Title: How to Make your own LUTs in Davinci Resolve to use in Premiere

Now, adding the green back to the grass is what sells this image to me, because what ends up happening here is it adds depth to the background, so it's not just a super contrasty, saturated person standing on a blue background. So yeah. And this basically is where I stopped in Davinci because I hadn't had my final footage yet to really mess with. So what I actually did was I outputted this as a LUT that I could use in Premiere to get me the rest of the way there. And the way you go about doing that,
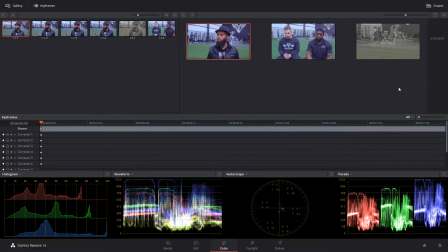4:31 let's go ahead and switch to the other monitor, is to select your still. So this is the still that we're on. You right click and then you generate a 3D LUT cube.
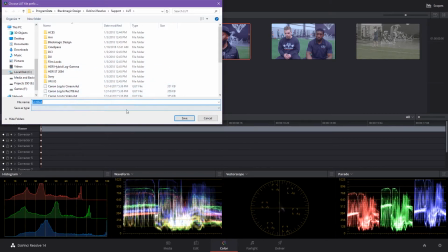4:42 You save this to wherever you want. I already saved it, so I'm not going to do it now, and name it, and that's where you're going to go to your next step, which was done in Premiere.
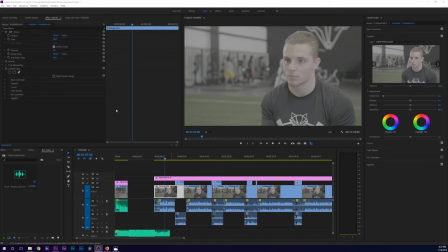4:51 In Premiere, we went ahead and imported our footage after we got done the shoots, and this is how that image looked. So this is once again Vlog. So what we did next was we took our pre-created LUT and we went ahead and added it into Premiere.
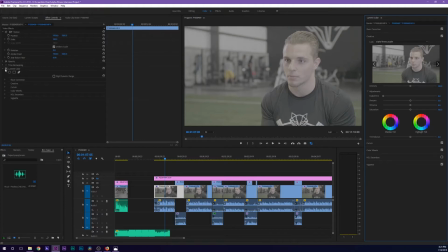5:06 I named it Alpha Fitness Purple, and let's go ahead and turn it on, and voila, it took us 90% of the way there. And this is definitely a way I'm thinking about utilizing my LUTs in the future. Instead of using LUTs that I find around, I'm going to create my own inside DaVinci and then use them for my shots,
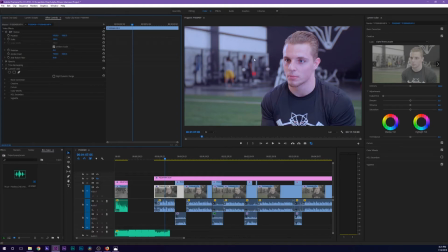5:26 because I really like how quick it made this process for me. So the next thing that I went ahead and did was I needed to bring back his skin tones, because like this, they're just not that great. So he looks a little sickly, and I just needed to bring his skin tones back out to add depth to the shot.
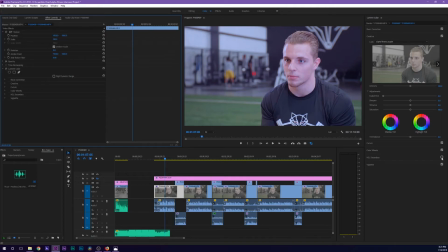5:43 So to do this, I went to my HSL secondary tool and this is what it looks like with it on. So off, on, off, on, off, on. So similar to the qualifier tool in Davinci Resolve, you go ahead and you pick this little tool here and select a mask.
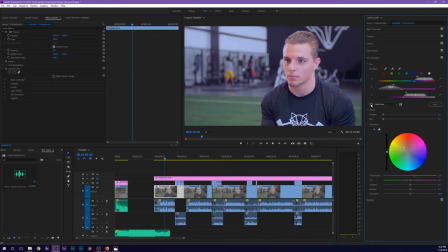6:01 I chose his skin tones, which this is the mask that I ended up getting.
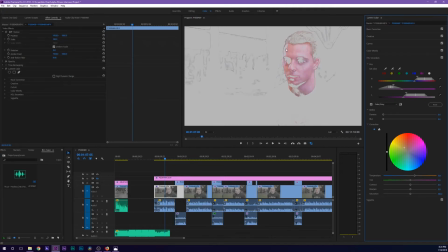6:06 So it touches his skin, but it doesn't touch the highlights or the deepest shadows.
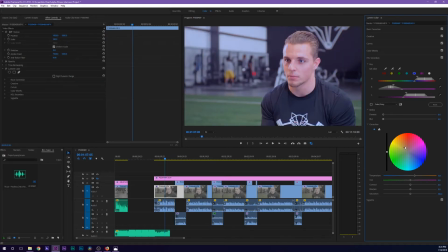6:11 And what I went ahead and did next was push some yellows to oranges back into his face, but not too much, because we didn't want him looking like an Oompa Loompa. So also we added some temperature, because once again, you don't want to do too much because Oompa Loompa.
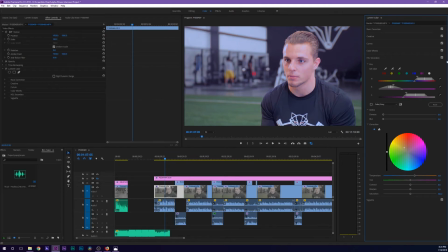6:28 And this brought his skin tones back just enough to make it natural. So once again, off, on, off, on. It makes a huge difference to the shots. Now, this was pretty good. And matter of fact, for a second, I thought I was done, but it wasn't quite there just yet.
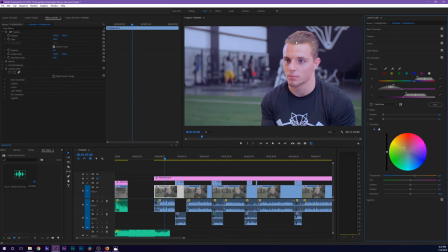6:45 There was one final thing that I needed to do, and that was to add the grass back, add the green back to the grass. And this is what I was talking about earlier, where I think some of the stuff from the LUT didn't copy over. So I'm definitely gonna have to do some research into this, because the sharpness in the face wouldn't copy over because that was a tracked mask,
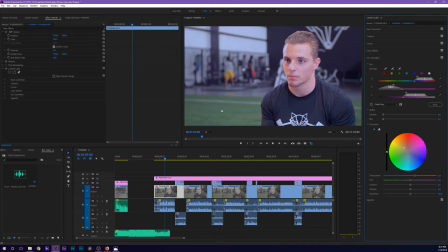7:04 and then the green in the grass didn't copy over either, but that was an easy fix. I went ahead and created an adjustment layer, added another Lumetri color tool, and then went ahead and added the green back, and this is what that looks like. So as you can see, that really ties the shot together once again.
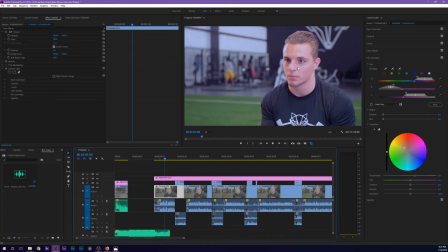7:24 The green just really adds depth to the overall image and makes this one heck of a grade in my own personal opinion. And the way you add this green back was similar to how we did with the skin tones. So you're gonna go ahead and add another mask.
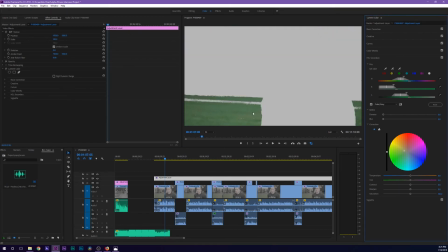7:38 This is the mask that I came up with for this spot. It pretty much grabs everything except everything that we needed.
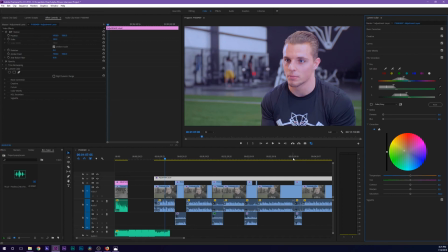7:42 And then I added some green and yellows for a more natural tone to the grass. But yeah, that's how I got to the look that I got for that interview. So I hope you guys enjoyed this video. If you want to see future tutorials or exactly how I grade in Davinci and Premiere, I'll be glad to show you.
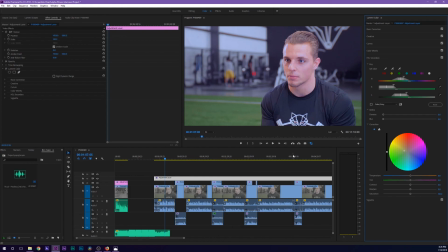7:58 But that's going to go ahead and do it for this video, guys. So thank you once again for watching. As always, if you liked it, make sure to show it by hitting that like button down below. It really helps me out.